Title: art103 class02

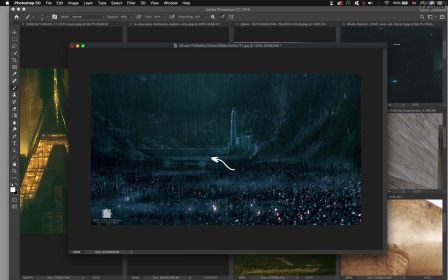And then you don't have anything to guide you really, so you have a bit of a gap here. And then here you don't have any ref, and you can't really read anyone being posted on this line here, and you don't have any windows or any opening in here that makes you suddenly understand
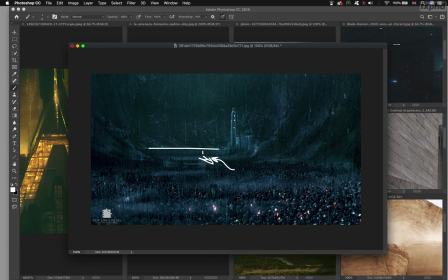how big this place is or how small this place is. So that is the main reason I want to talk about this, because when you do matte painting, or when you do any sort of image, even if this is like by scattering some 3D elements,
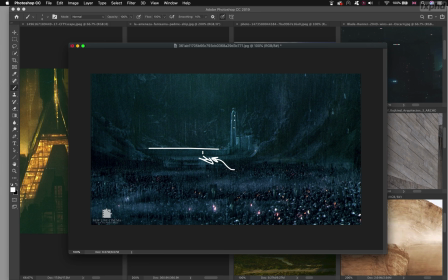3D assets in an environment to create like a big environment, you want to make sure that we're going to understand the scale. We're going to understand where we are and how big everything is.
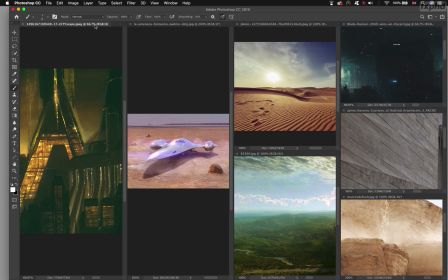So if you take Blade Runner, so that is Blade Runner, the first one.
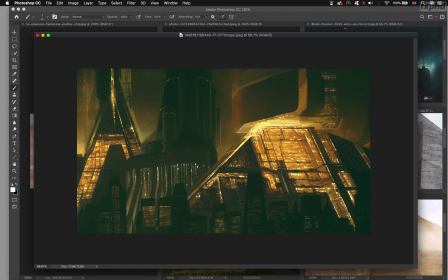Here, we need to make sure that even if you're using miniatures, we're going to understand how big the city is. So is that completely working on this image? I'm not sure. We are working with, miniatures, so, we have limitation.
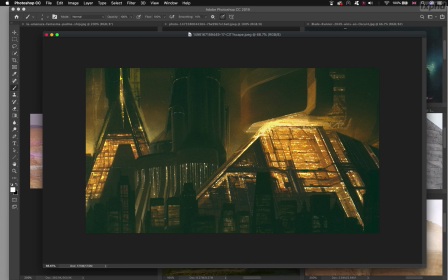But the idea behind this is to have put a lot of small lines so we can basically understand that every small line that you see is a window,
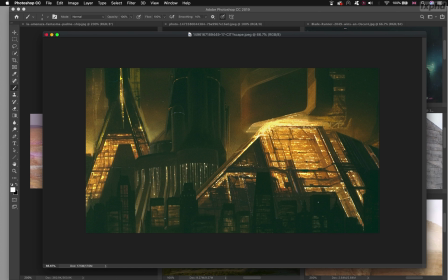and therefore understanding the size of the building by the size of the windows. So if you have so many windows on the facade of a building, because we know roughly the size of the window, and we can assess that if you have different lines, it means different floors,
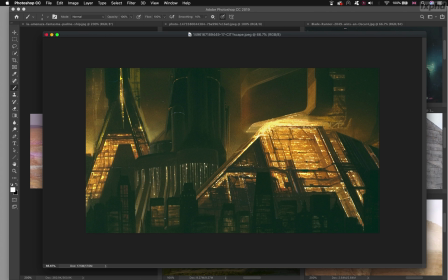then usually, yes, it becomes huge, because it means that we have a lot of different floors in these buildings, and especially the one in the back here becomes like gigantic ones. So that's what we try to do in this image, obviously, to try to bring details to understand the scale.
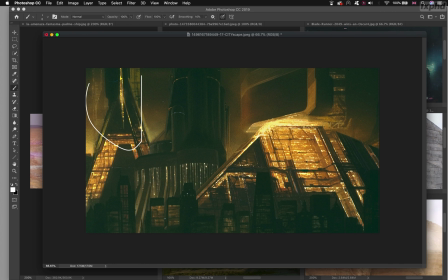But the problem here in this one is that we don't really see and understand enough the reference. Like, yes, all right, we have dots of
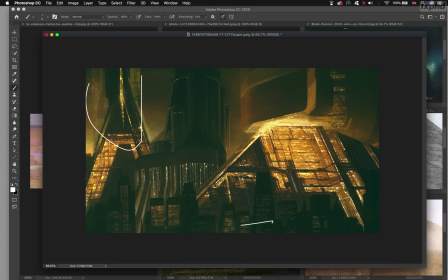lights, but that could also be the case of having like one window doing that and having a shutter on the window and just see through it. So maybe the floor is that size, and in that case the building suddenly becomes way smaller.
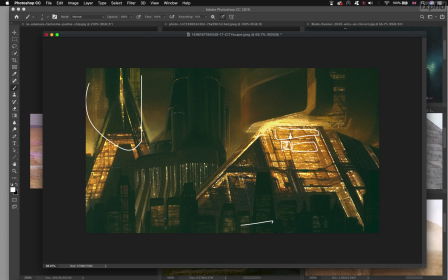If a human is this size, it's not the same as if it's just like one small dot here. So how to make sure that we're gonna understand that is really by working of the amount of details that you place in your image.
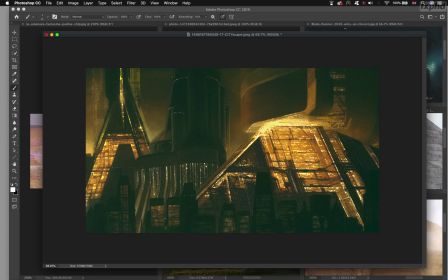And obviously you need more references than that.
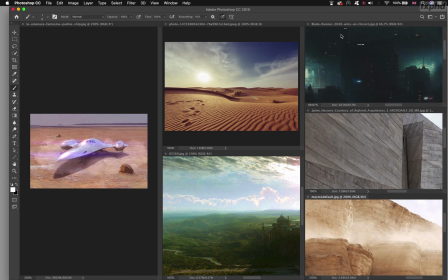So if I take this other image from Blade Runner
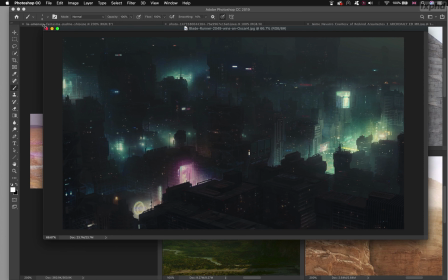2049, this time, like the new one, this is the same principle, right?
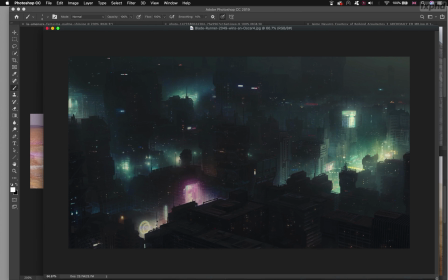So we also want to express the idea that the environment is huge. The only difference here is that carefully we've put some elements that we really can identify this time. So if I look inside here, you've got some small lights that you actually can understand.
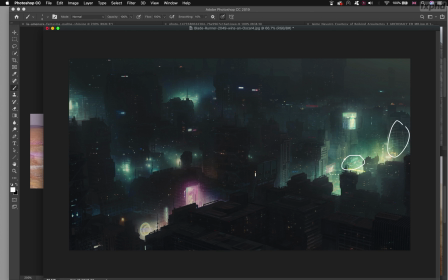You've got some buildings here that you know the scale of. You know the size of the floor here. You know the size of an antenna. So you place some antenna. You know roughly the size of the signs that you have alongside some buildings.
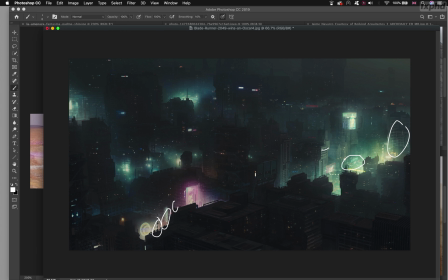So a lot of small details here and there that you actually can understand the scale of. So references, references, references. It's all about making sure that you're going to spread enough,
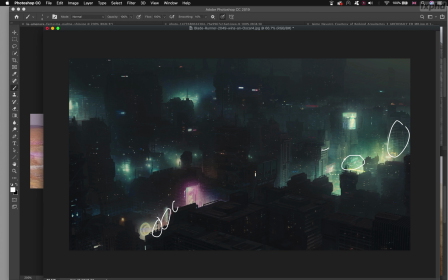scatter enough of details, but also that you'll be able to understand the size of the details. Because if you don't understand the size of the details, it's pointless. You actually cannot get the idea of what you're doing.